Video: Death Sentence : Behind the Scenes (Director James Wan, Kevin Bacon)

John, I want to do it all in one shot and so I said okay I
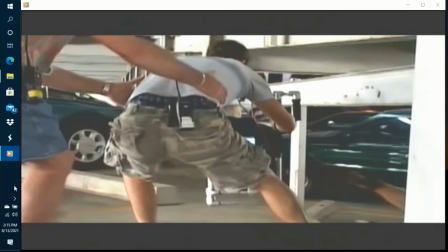[8:39]
think we can do it we built a little rig I guess you could call it and it was a rectangle with bars
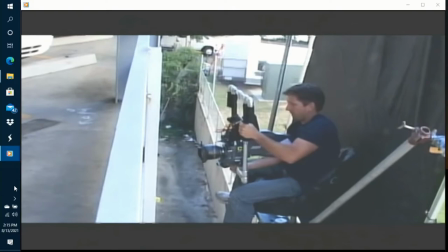[8:44]
and you could literally grab it and pass it it ended up being seven operators two
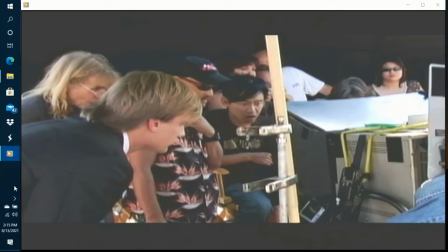[8:50]
different camera assistants two cranes passing the camera off to the two cranes and back to operators I had to be at video village
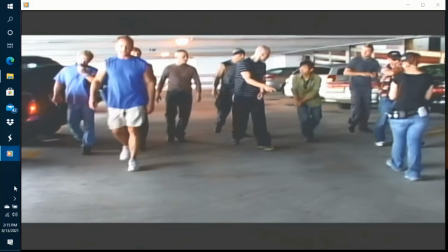[8:57]
and try and coordinate all of it with walkie-talkie but it was so tricky because you could have all this great stuff leading up to very last moment but at
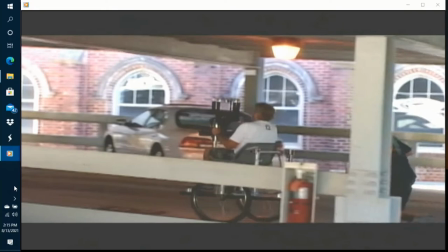[9:05]
that very last moment if the timing was off guess what you have to start over again we did this shot for 12 hours trying to get one good one and
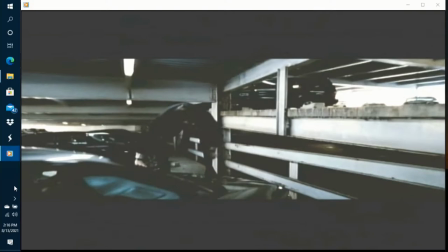[9:20]
i was exhausted i mean i was just panting and you know breathing and just ready to throw off on my shoes but it was great this is an amazing
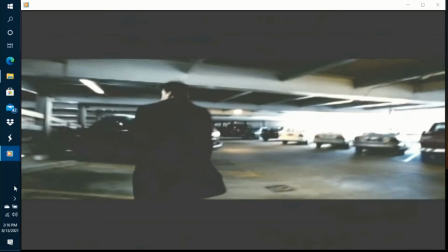[9:29]
amazing sequence and this one shot i have to say is pretty
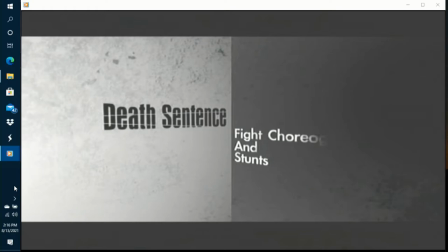[9:34]
cool
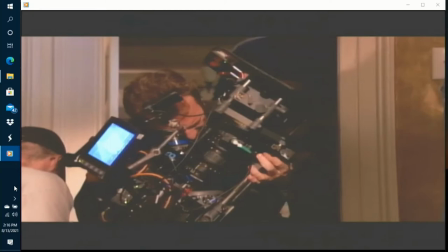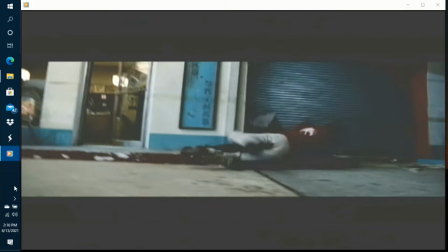[9:44]
We wanted to choreograph a lot of the fights to be very realistic and very scrappy. You have this business guy, this office guy.
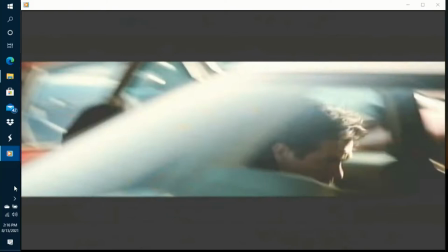[9:53]
You know, you can just imagine the way he fights would be just very down and dirty, you know, just like grabbing whatever he can and just literally fighting for his life.
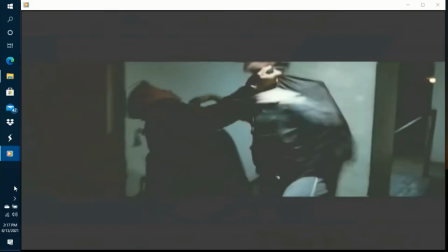[10:01]
He's not a man of violence, so he shouldn't want to fight. He's got to reach within himself and figure out how he's going to hurt these people.
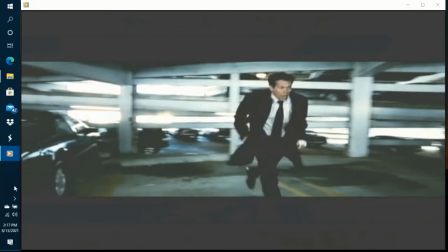[10:10]
we spoke a lot early on so that any kind of situation that i'm in looks organic to who i am and i'm gonna
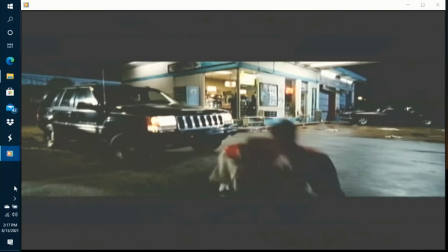[10:18]
run in a certain way and trip in a certain way move in a kind of way that feels not like an action girl but like a real guy what makes
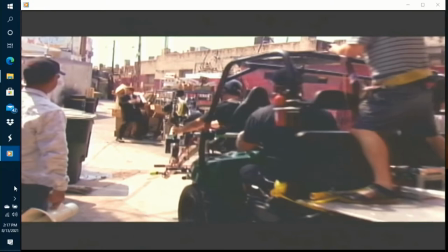[10:26]
it great is he's an athlete he's very detroit with his physical skills we
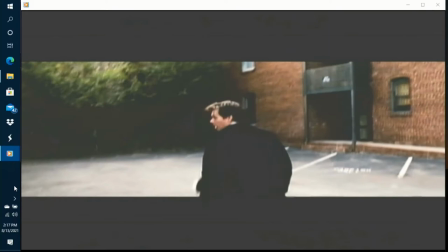[10:31]
could rehearse two or three or four times and i see kevin compute it and then and he'd rehearse it, and then we'd fine-tune it, all within a period of 10 or 15 minutes, and shoot.
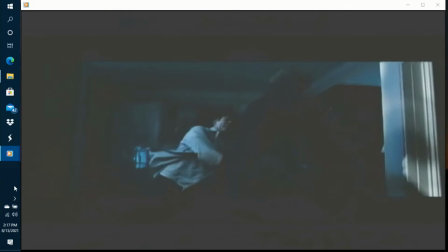[10:42]
One of the scenes is when Garrett Hedlund and his gang comes to Kevin's house to get to him.
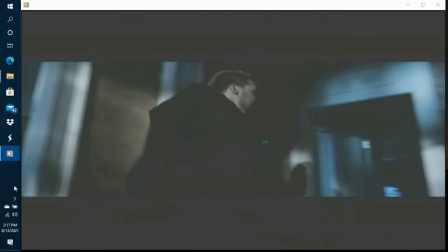[10:51]
One of the things I really wanted to do, and Kevin is so good about this,
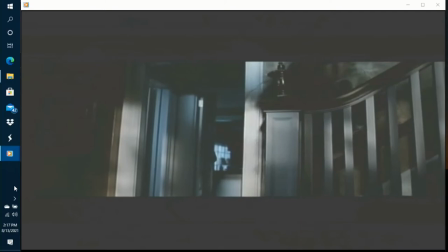[10:56]
was I really wanted to film it in such a way where you would see the bad guys there shooting at him,
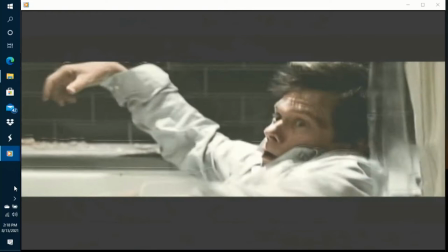[11:01]
and the shots hitting the wall, but with Kevin in the same frame as well. so like you're watching you go oh my goodness that's really him in danger there like to experience as much safely of the physical life of the character as possible whether it comes to fighting running or jumping or whatever
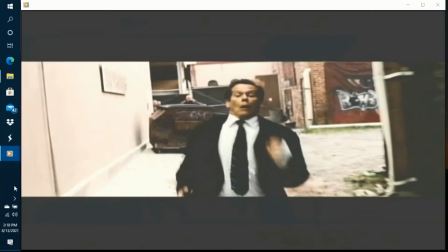[11:18]
it is the minute you say action i mean that baby motion's there he just turns it on it's that's a pro
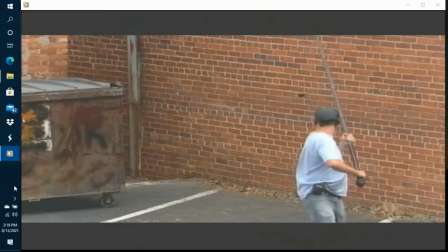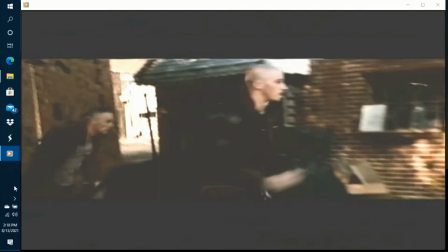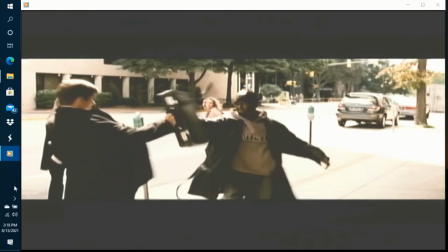[11:34]
the humans being chased by the gang the whole sequence is a lot of very fast cuts one of my aims was to shoot action scenes in a
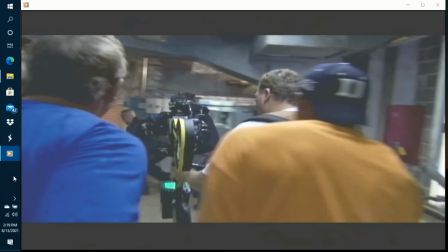[11:49]
very realistic way i wanted the chase to be guerrilla
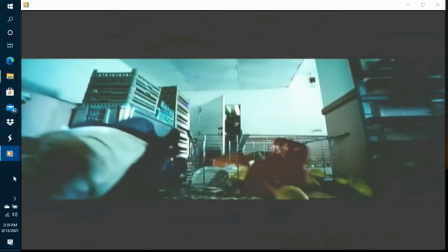[11:54]
style you know shot from the hip it's got a very documentary feel to it in a way that we're sort of not used to seeing action scenes in a very traditional hollywood action film it was something that we discussed in the beginning for a lot of these foot chases you keep the cameras moving
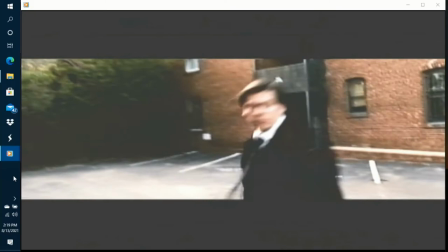[12:07]
you're going to keep the audience moving with it we use this rig called the rickshaw which is basically bicycle tires in a
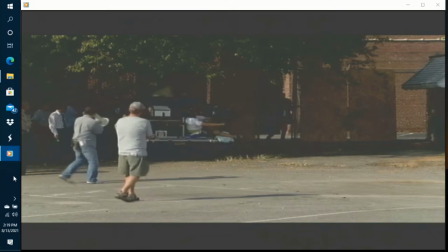[12:16]
ripped shot looking like thing that our grips built and we put our camera operator in it because there's no way we could have kept up if we couldn't have a cart
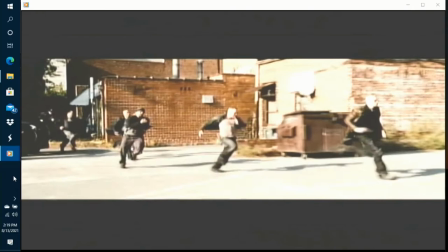[12:23]
we also use this thing called
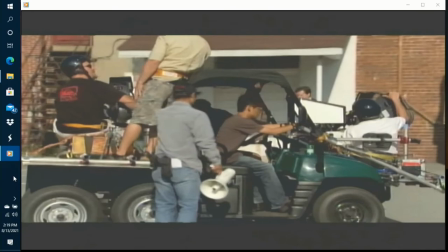[12:27]
a mule that's It's like a 4x4 fast golf cart with a good suspension.
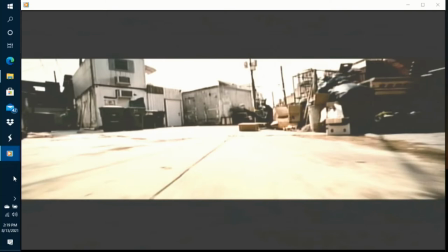[12:32]
And so we could rig cameras all around that. You could go really fast, really quick, so you could get close safely to, say, Kevin or the gang members running. It's not your big special effects action film. This is mostly very in-camera, real and organic and raw.
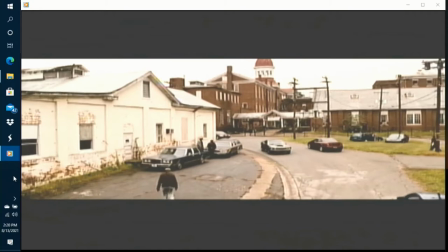[12:54] And action!
We came out here to Columbia, South Carolina, because we wanted a very generic-looking city. And Columbia was great, because Columbia can basically be passed off as, you know, anywhere USA.
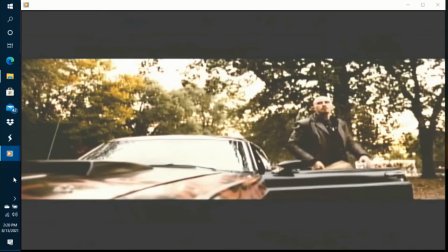[13:06]
We found an abandoned mental asylum. I just love the concept so much. I'm like, this is a real abandoned mental asylum. I'm going to work this into the film.
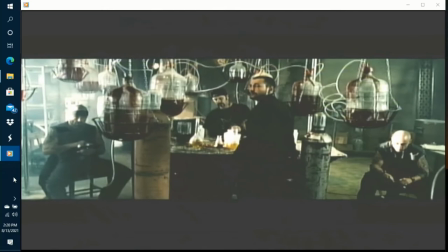[13:15]
So the gang members have taken over this asylum, and they have literally turned it into a meth lab. Originally, the script was through a motel, but we fell in love with the hospital so much, we were like, why not make it an abandoned mental hospital? Which made it more interesting for me because I actually used all of the old props for a lot of the design.
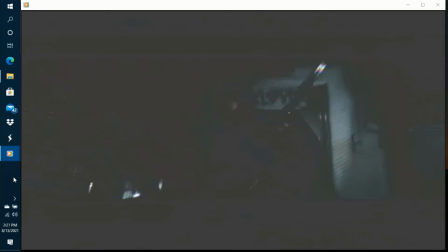[13:34]
Like when you came into the mental hospital, I stood beds up on their end to create walls so that you had to go a certain way. And then you could shine light through it and you could just see these eerie hospital pieces. I love to take locations that aren't supposed to be something and turn them into something else.
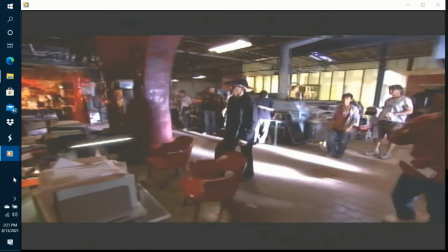[13:51] I'll help you. I need guns.
Bones' garage was an old laundry facility.
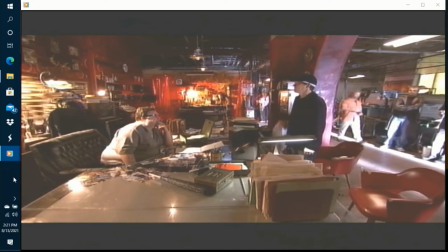[13:58]
When you watch them come in, you'll see all the industrial washing machines to the left. Designing his desk,
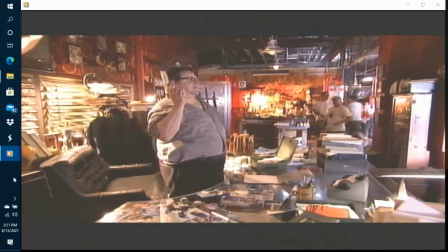[14:04]
I took two partner desks and cut a piece of acrylic out so he could sit comfortably in it and made a special chair for him that used to be the inside of a car bench.
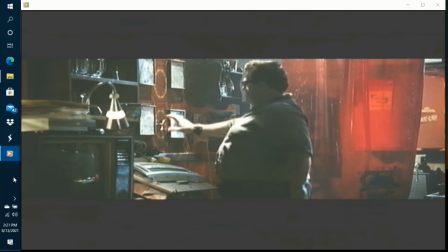[14:13]
And then I made the safe so it was part of the wall, so it almost was like a secret door.
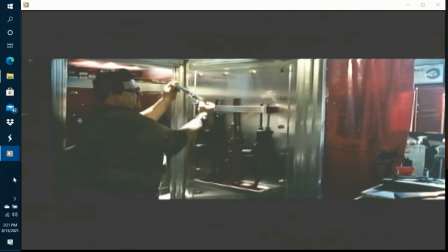[14:21]
If I can add something to the story by doing something cool and funky like that, that's the most gratification for me.
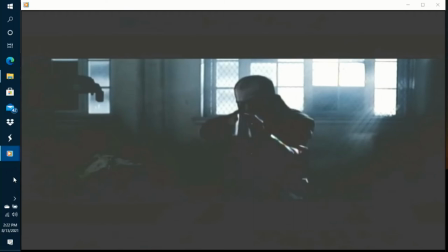[14:28]
Not necessarily building this huge, enormous set. It's more just about helping the story have more of an interesting twist.
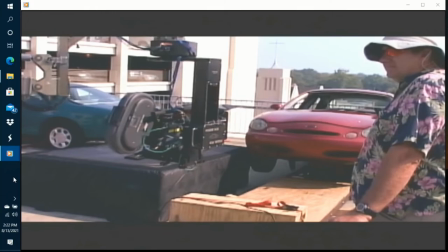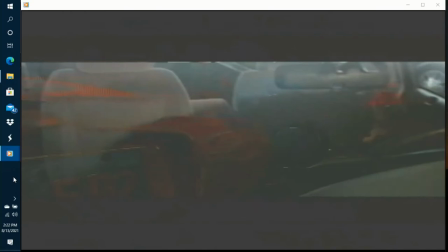[14:42]
The chase leads into a fight inside a car that starts to roll
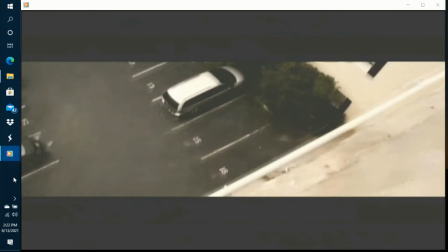[14:47]
back towards the edge of the structure leading up to the car going over the edge.
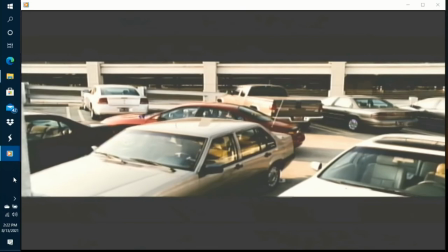[14:51]
I wanted to show some of the shots kind of like in wide shots, so we came up with a way of driving the car, but without being seen. I'm actually in the trunk. The back seat's behind me, so all the foot pedals have been moved into the trunk.
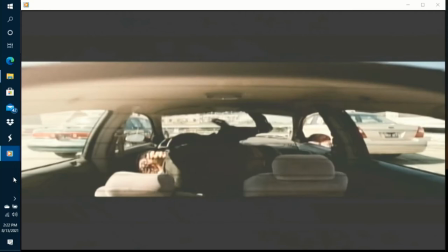[15:04]
That way you can have cameras all around this car. It looks like the car's drifting when in fact it's him driving it.
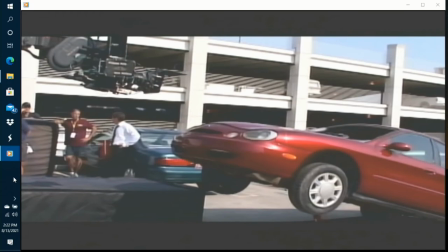[15:10]
He could literally slam on the brakes if it gets too close to the edge.
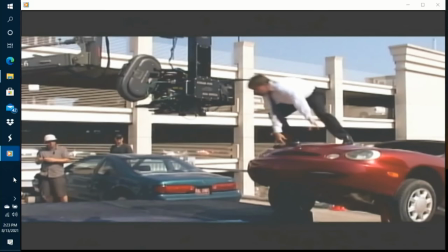[15:18]
we built a second rig where we had a hydraulic lift so we could simulate the car starting to fall over where we could get kevin climbing
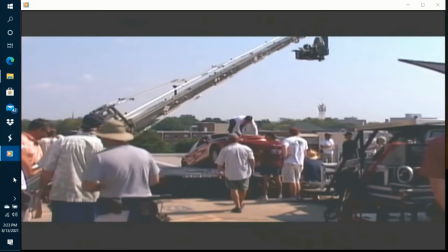[15:26]
out and jumping into some paths we had a stunt guy who literally had to be on the front on the hood of the car and he had
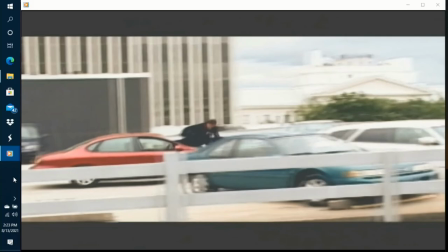[15:33]
to time it so that he would leap off at the very last minute we designed a rig for kevin stunt double he put a harness system on in the cable to his chest so i said steve no matter what happens if you're late we're gonna pull you out of there and you're not
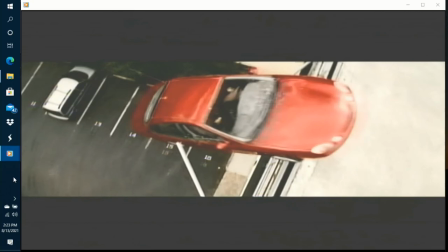[15:48]
going over the edge of this nowadays people see they say oh well it's a digital effect that's easy to do but when you really do it for real it's uh it's not all that easy